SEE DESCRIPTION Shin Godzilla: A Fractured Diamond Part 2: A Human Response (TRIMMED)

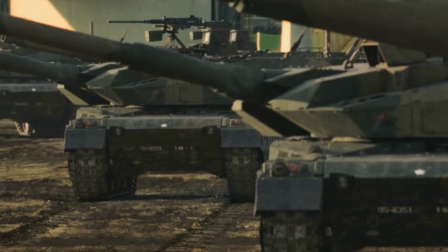28:51 A random note, but I like some of the filming in this film.
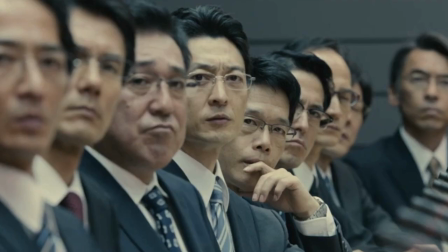28:56 There is a fair amount of lining up of random stuff that lends them an artistic flair.
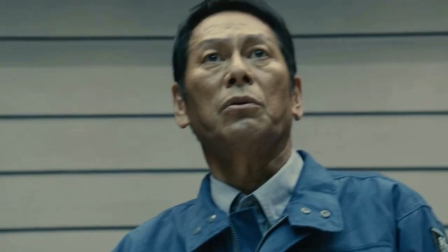29:04 Expansive shots that really emphasize distance. And dramatic close-ups that work well with the fast pace.
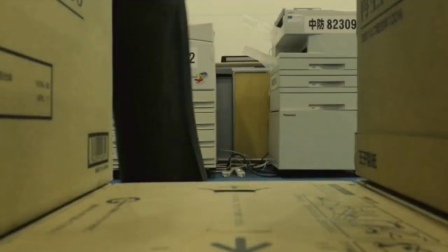29:12 The reason I mention these now is up until this point we were seeing them mostly
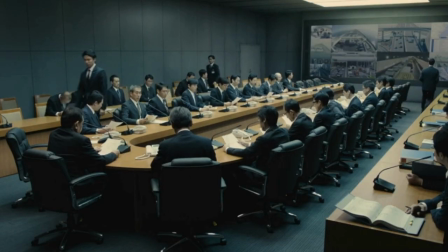29:18 in offices and meetings with human characters sitting or standing around talking.
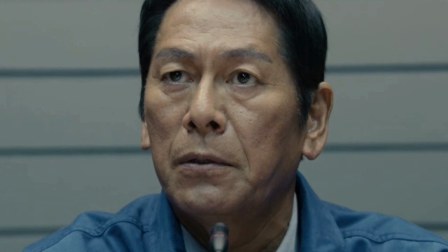29:24 The close-ups of faces,
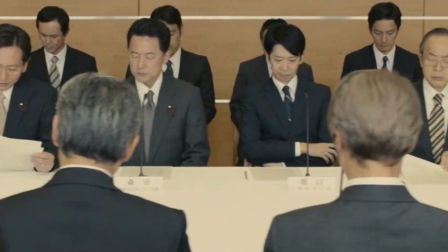29:26 the distant shots of whole rooms give these scenes more character and energy than they otherwise would have.
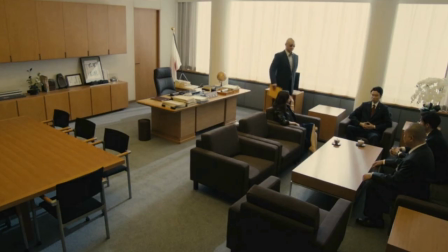29:33 This is important for a film that takes place majoritively inside offices and meeting rooms with political types discussing procedures,
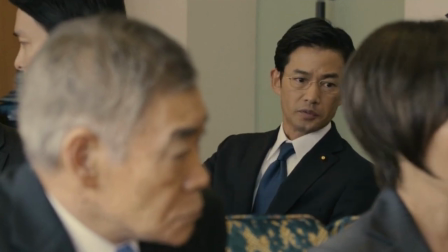29:41 rules and regulations.
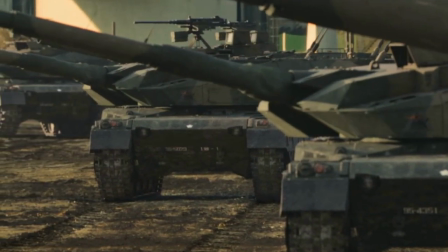29:45 But then we're into the action, and all these shots are replicated here as well,
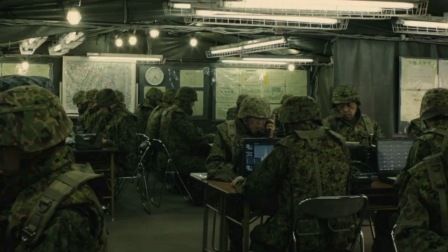29:51 to almost any situation, and soldiers risking their lives out on the battlefield.
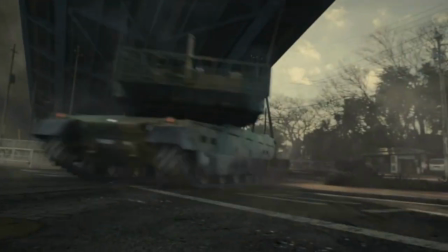29:59 Back to events at hand, we discover that with one flip of a bridge,
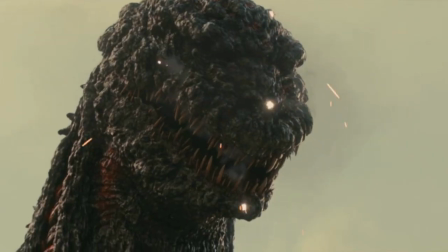30:03 he's also withstood so much damage they are mostly out of ammo.
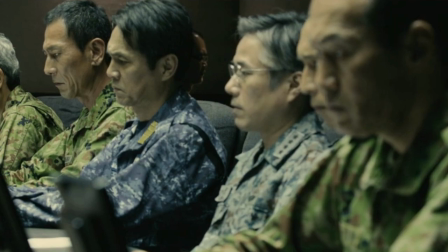30:09 We then see everyone's reactions, half of which are dumbstruck, whilst the others scramble to think of something to do.
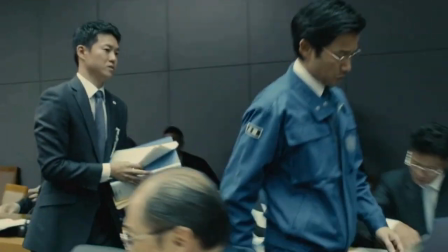30:18 Evacuations are ordered and suggestions are made to get the Americans involved, only to find out they are already on their way.
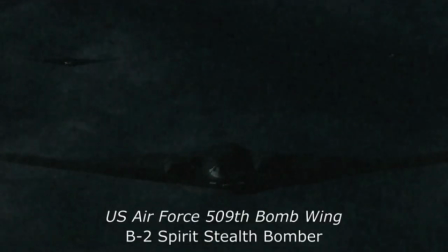30:26 Along with their upcoming bombing run commencing earlier than expected,
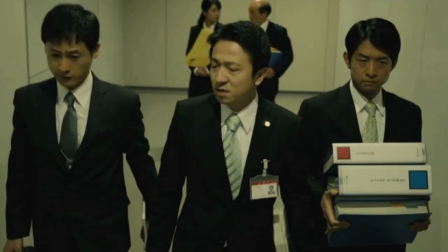30:31 and the earlier meeting about Godzilla being rushed by them,
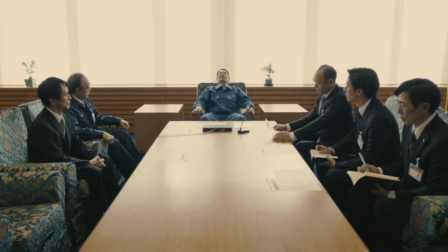30:36 you get the feeling Americans in Shin Godzilla are being depicted as quick on the draw to the point of pushing boundaries.
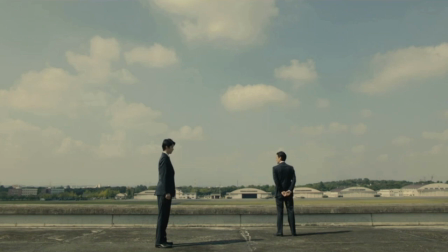30:44 This might have some significance later.
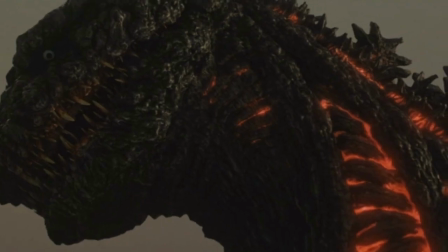30:50 With Godzilla cutting a swath through Tokyo with absolutely no one curious as to where he's going,
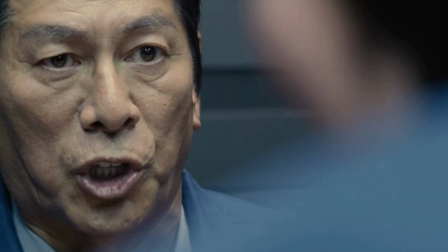30:56 the Prime Minister is advised to leave for safer havens. This is the most heroic the Prime Minister will be in the film.
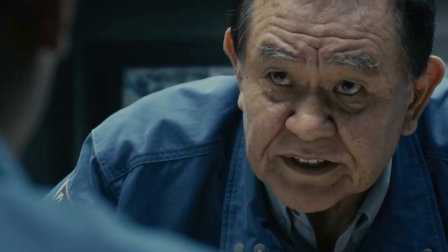31:05 For the nation to function, you need to leave for the secondary facility in Tachikawa.
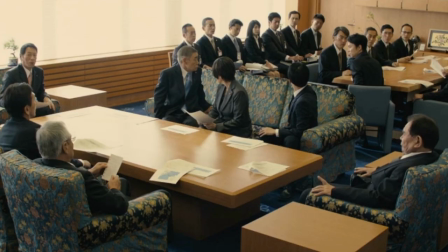31:10 Besides that, I can't abandon the citizens here.
Given how the political tomfoolery has been depicted so far,
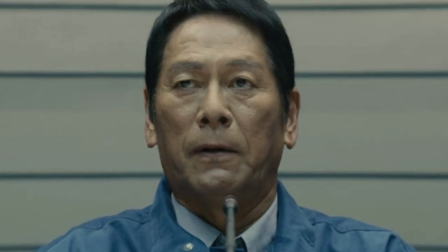31:17 it is hard to work out if the film is being scathing of the Prime Minister fleeing,
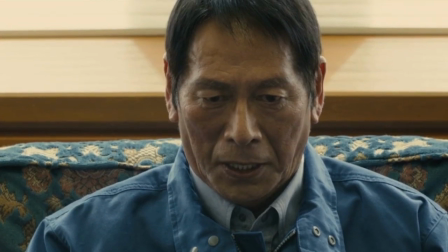31:23 or sad that the time he finally makes the right decision, he gets punished for it.
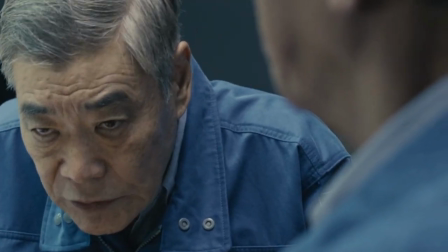31:28 Or this might just be a mechanical outcome of events. Whatever the reason, the result is the same.
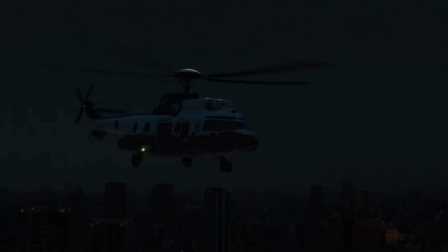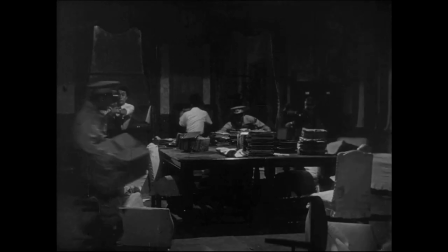31:42 Once again, the scene is reminiscent of one from Gojira.
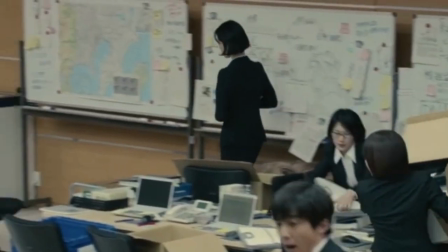31:46 We also see Ogashira casually walking away whilst everyone else is in a panic.
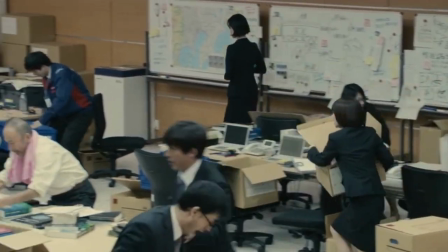31:51 A sneaky character moment for her.
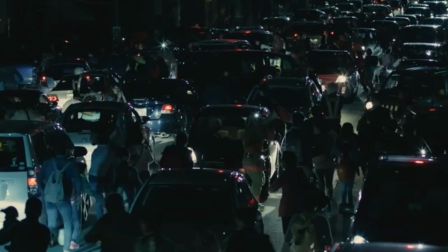31:54 The haste of the evacuees is quickly thwarted by traffic, forcing everyone to leave their cars.
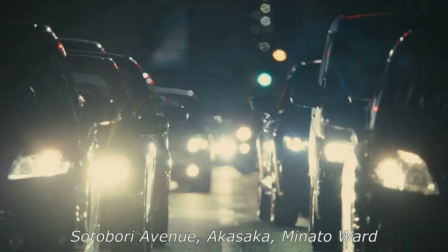32:01 It is here we see, or hear, one of the weirdest parts of the film.
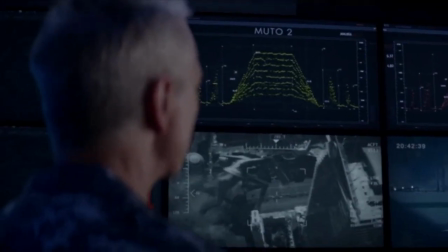32:07 How did he not hear those footsteps beforehand?
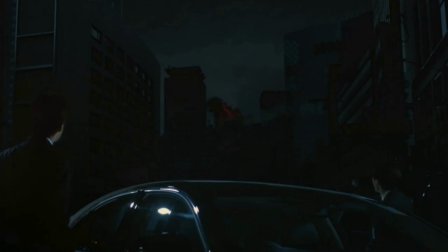32:10 The beat traffic of evacuation brought to silence by the booming footsteps of Godzilla.
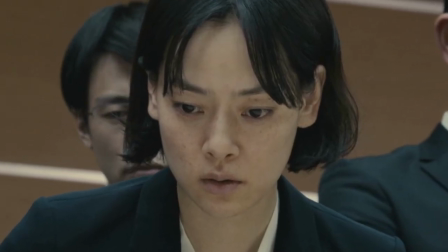32:17 But it makes very little sense and stands out amongst the otherwise grounded film.
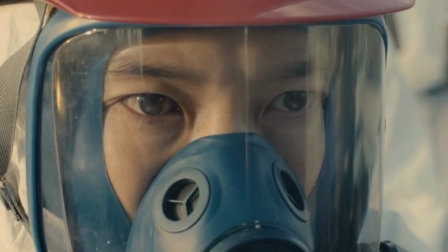32:24 Unfortunately, this won't be the last such event.
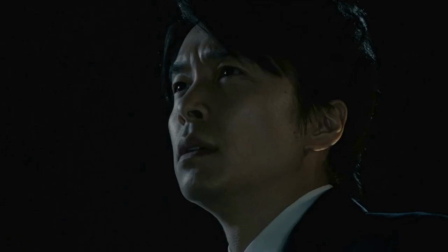32:29 In the silence, Yagachi announces, "So that's Gojira."
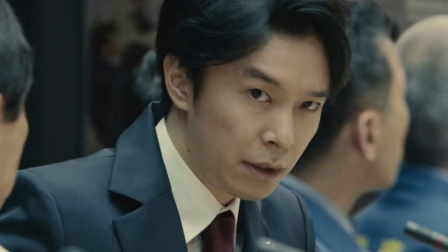32:34 Up until now, despite the last few days talking constantly about,
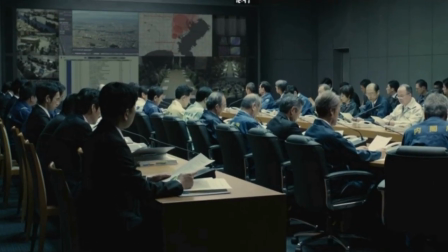32:38 or because of him, Yagachi has only seen Godzilla on screens.
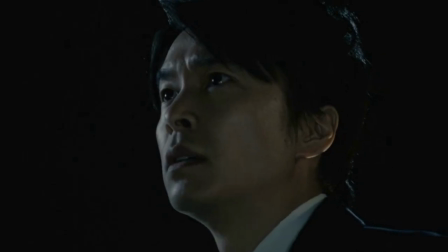32:43 Now he can see the terror of Tokyo with his own eyes.